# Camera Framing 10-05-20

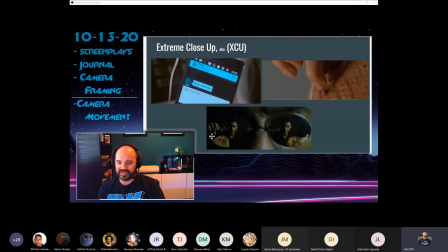The blue pill, you stay in Wonderland, but if you take the red pill, I show you how deep the rabbit hole goes in the reflections of his glasses, right? Reflections play such a huge role in those Matrix films.
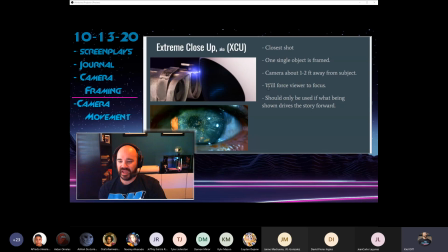So when you use an extreme close-up, you're like 1 to 2 feet away from the subject, and you're going to force that viewer to focus on what you want them to focus on. You are controlling the eyes of the viewer in an extreme close-up, right?
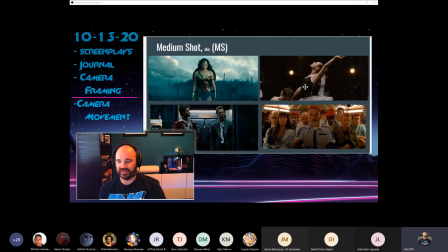In a medium shot, yeah, the director wants me to look at Lily dancing, but maybe these two lights are cool and interesting to me. Maybe this dude down here, maybe like instead of Gal Gadot, you're like, oh, there's some trees out there that don't look so hot, right?
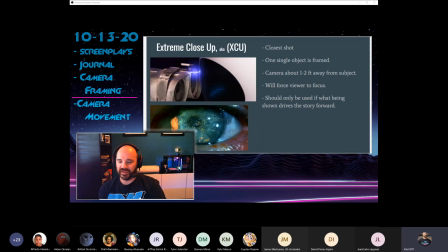And you're paying attention to the beer bottle over here or something, right? But in extreme close-up, like you can really only look at the eyeball.
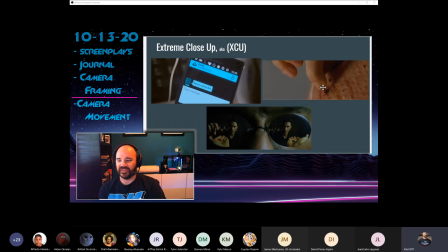You can only look at this phone. You can only look at this feather. You're controlling your audience's eyes. So if there's something important that drives the story forward, consider using extreme close-up, right?
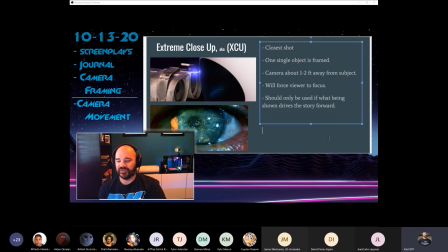You can only use this if what being shown drives the story forward. So for instance, like if I had two characters sitting down to breakfast and all of a sudden I cut to an extreme close-up of them stirring their coffee, the audience is going to be like, wait, what's up with the coffee? Like, is it poison?
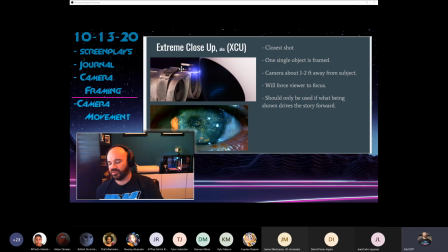Did I miss something about the coffee? Right? Unless the coffee is important, we probably shouldn't cut to an extreme close-up of it, right? If something relevant to the coffee happens, then yeah, let's cut to an extreme close-up of it. But you can't really cut to extreme close-ups all willy-nilly, right? It's got to have a reason.
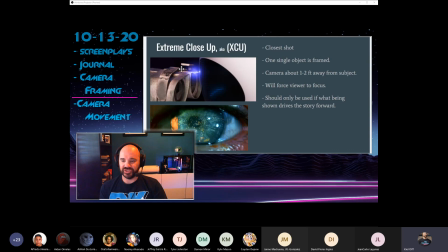It's got to drive the story forward. It's got to have something to do with your plot. All right. This is, like I said, it's going to force that viewer to focus. You control their eyes, and the same could be said for this kind of stuff.
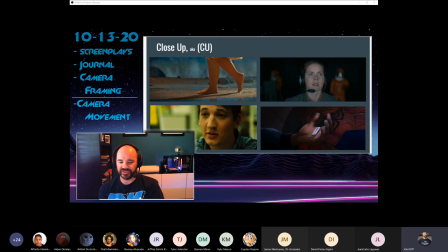The close-ups, right? You're forcing the viewer to focus, and it's something that's important to your story. It's not an unmotivated cut, right?
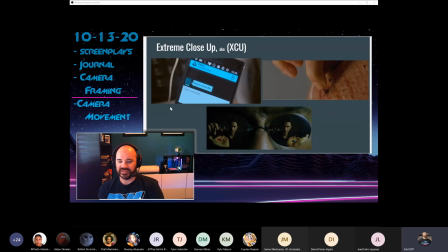So for phones, really, really tight, please, please, please. That's a big drawback I see of high schoolers.
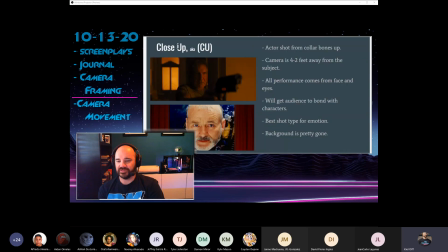Another big drawback I see from high schoolers is they don't use close-ups enough. I don't know if it's because we're nervous to get into close up, embarrassed to see our face that big on the screen. But I feel like high schoolers don't use close-ups enough in their movie making because,
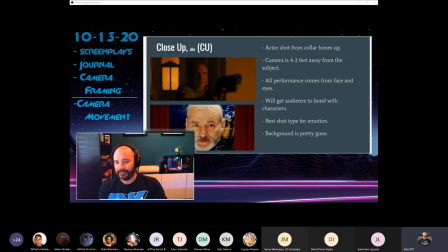and one of the reasons another reason I think this might be is because like just in regular everyday life
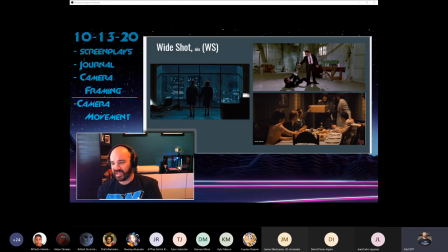is kind of lived in wide shot and maybe occasionally not, right? Normally when you're like out with your friends and you're standing in the quad, we give each other enough distance when we're standing talking that I can probably see people head to toe, right?
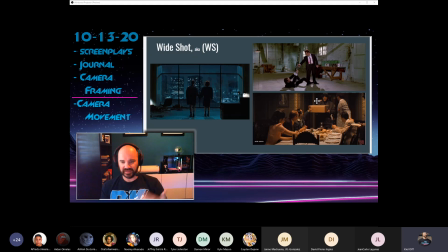If I was up in front of the classroom, you would see me head to toe. You would see my whole person.
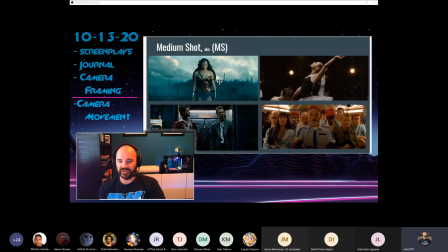We're very rarely close enough to someone that you can't see the bottom half of them, right? People you hug, right? People you sit next to on the couch, like your family or something like that.
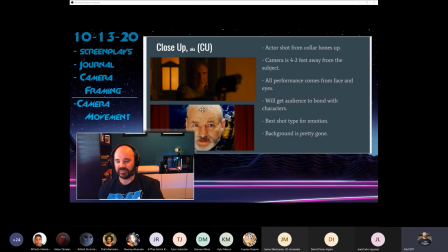But even the medium shot doesn't happen all that often in real life. And close up, I mean, you basically have to be making out with someone to be that close to them. So I think that the infrequency of life that we're in close up is kind of the reason that we don't see it a lot in high school movies, but we need it, right?
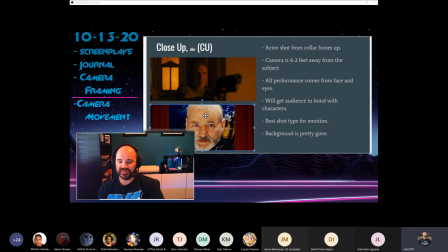We need close up to make our audience to bond with characters and to get our audience to care about characters, which is going to make them like our movies more. So that would probably be some of my big things I don't see enough of. High schoolers don't use close-ups enough.
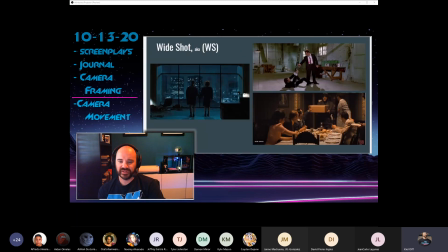They don't get tight enough on phones. They stay in the wide shot too much. The other thing that's tough about wide shot is that your microphone is pretty far away from your characters as well, hard to hear them.
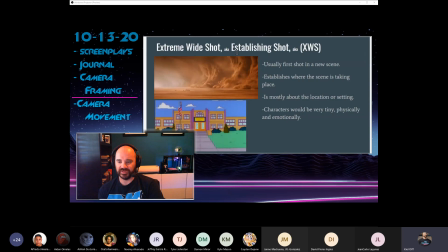All right, so those are our shot types, our framing types, right? We got extreme wide shot or an establishing shot, which is about location.
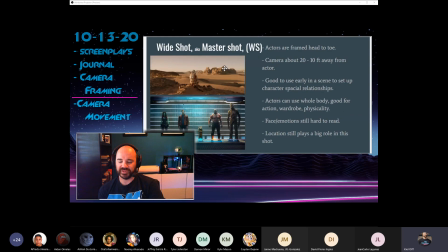We got wide shot or master shot, which is kind of a good mix between location and character, spatial relationships.
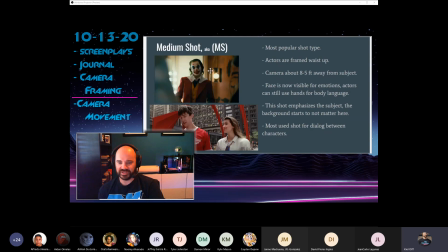We've got medium shots, which is really about the character, but you can still use body language, good for dialogue because you can fit two characters in a scene, in a shot, I should say.
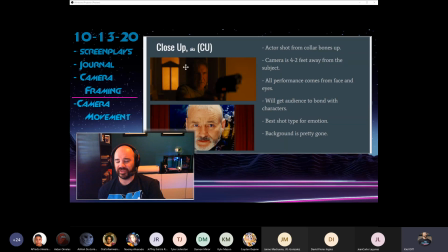Close up, which is really the most emotional shot, but you can really only get one person in it. Don't have body language anymore. It's all about the face and the eyes.